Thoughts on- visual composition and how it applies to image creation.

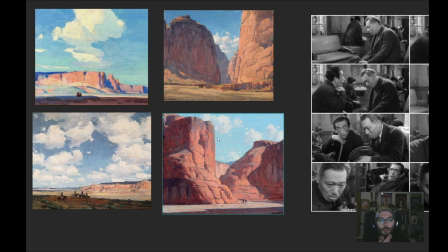Uh, I have been doing studies of Edgar Payne's work before, and I think that
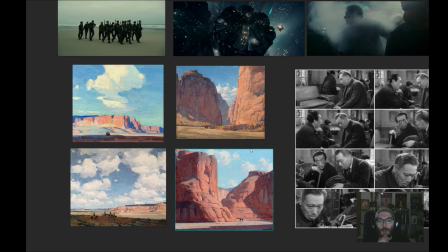my skills in painting overall benefited from those studies.
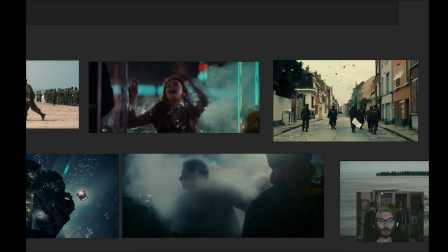You can see in all those artworks here,
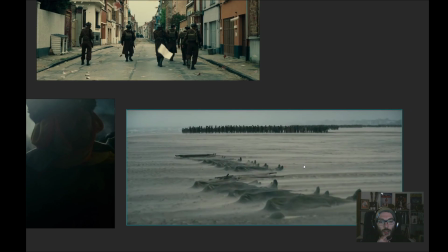even this one, when there is not much movement, you can feel the wind.
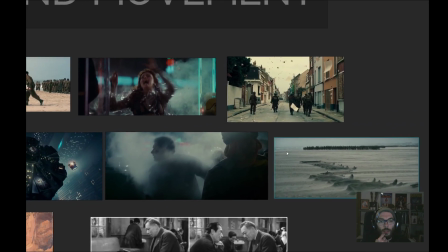You can see in almost every painting
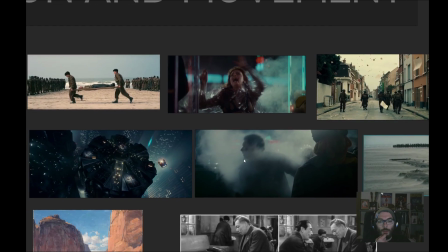every frame, excuse me, the
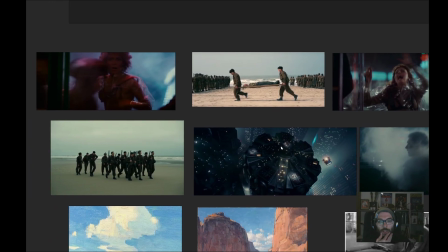movement feels present. Something is happening. A story is told in all those frames.
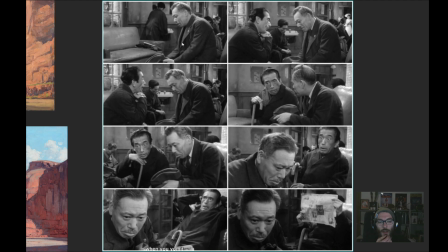Another example of Akira Kurosawa's work where it really should be a boring scenario, basically, like two people in some room, probably some public room. I don't know what is it, but probably a doctor, I think. I'm not sure what they are talking about.
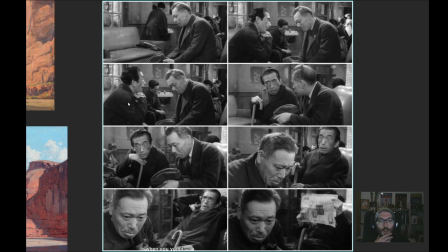I don't really know even the context behind it. I haven't seen this movie, but it's the composition speaks by itself.
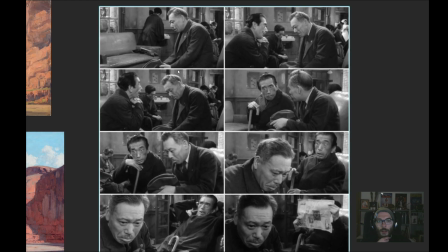Um, but what I was going to make a point on was that even this is such a boring scene to be looking from side to people talking. The movement is so much present. The camera is going from one side to other side. It flips.
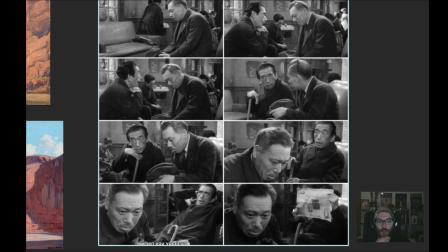It's really a sense of movement here.
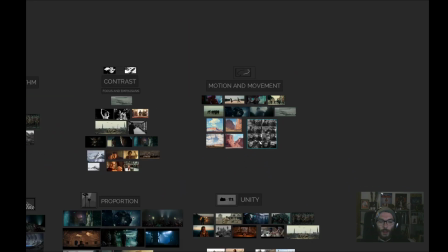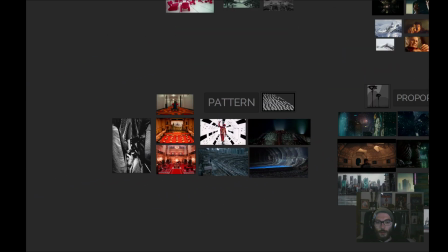Let's talk about patterns. Really cool thing to express your ideas and to have in your artworks, like
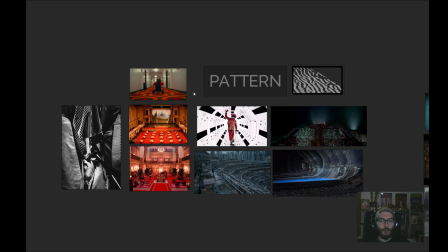some sketches even start only from using random patterns. So the pattern is a really good place to experiment with. You can see how much a pattern could suggest.
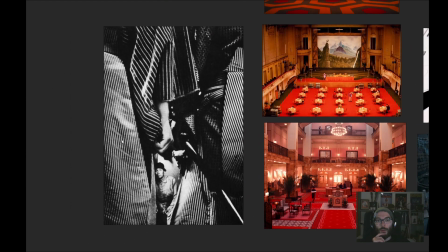It could suggest such a tension, but still it could even over manipulate it.
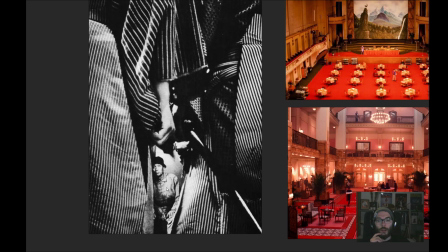It can be a really cool spot on for a frame that you're doing.
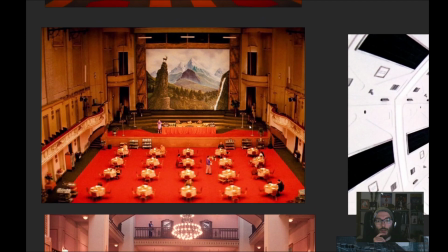You can see the pattern and order here. Still look from above.
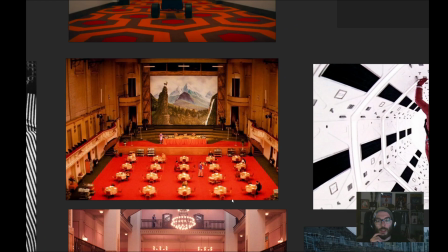This is basically a pattern.
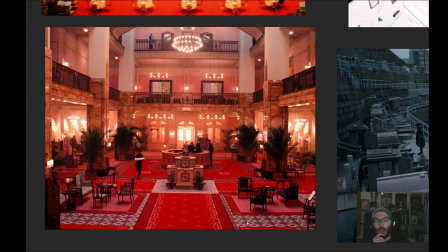You can see patterns how they suggest great contrast against such strong element as those red carpets.
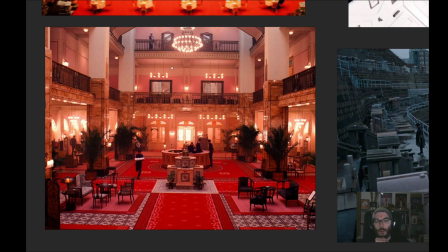Patterns even in the lights, everything is in order, everything is working properly, it's lit right, beautiful frame. And I remember this guy just was running over like here,
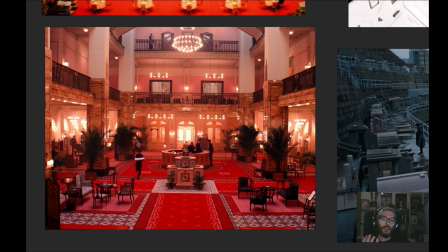and it was such a strong element of this balance in the surroundings, everything so well put, and only this guy is going chaotic over it. This is from Grand Hotel Budapest, really an amazing movie.
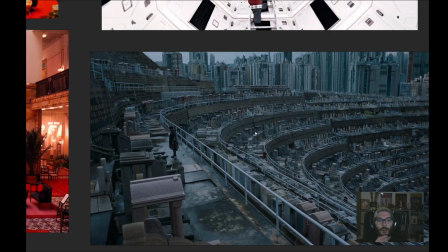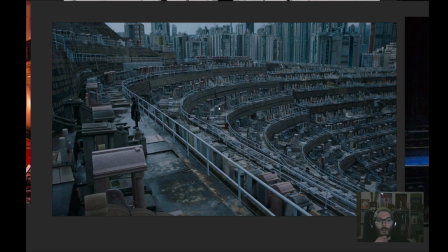Great frame. This is from Ghost in the Shell, the motion picture. Really an amazing way to use this pattern here.
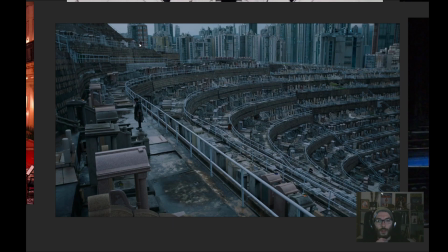It really puts some order in those details and chaotic situation that is going in the background and in the foreground with this cemetery.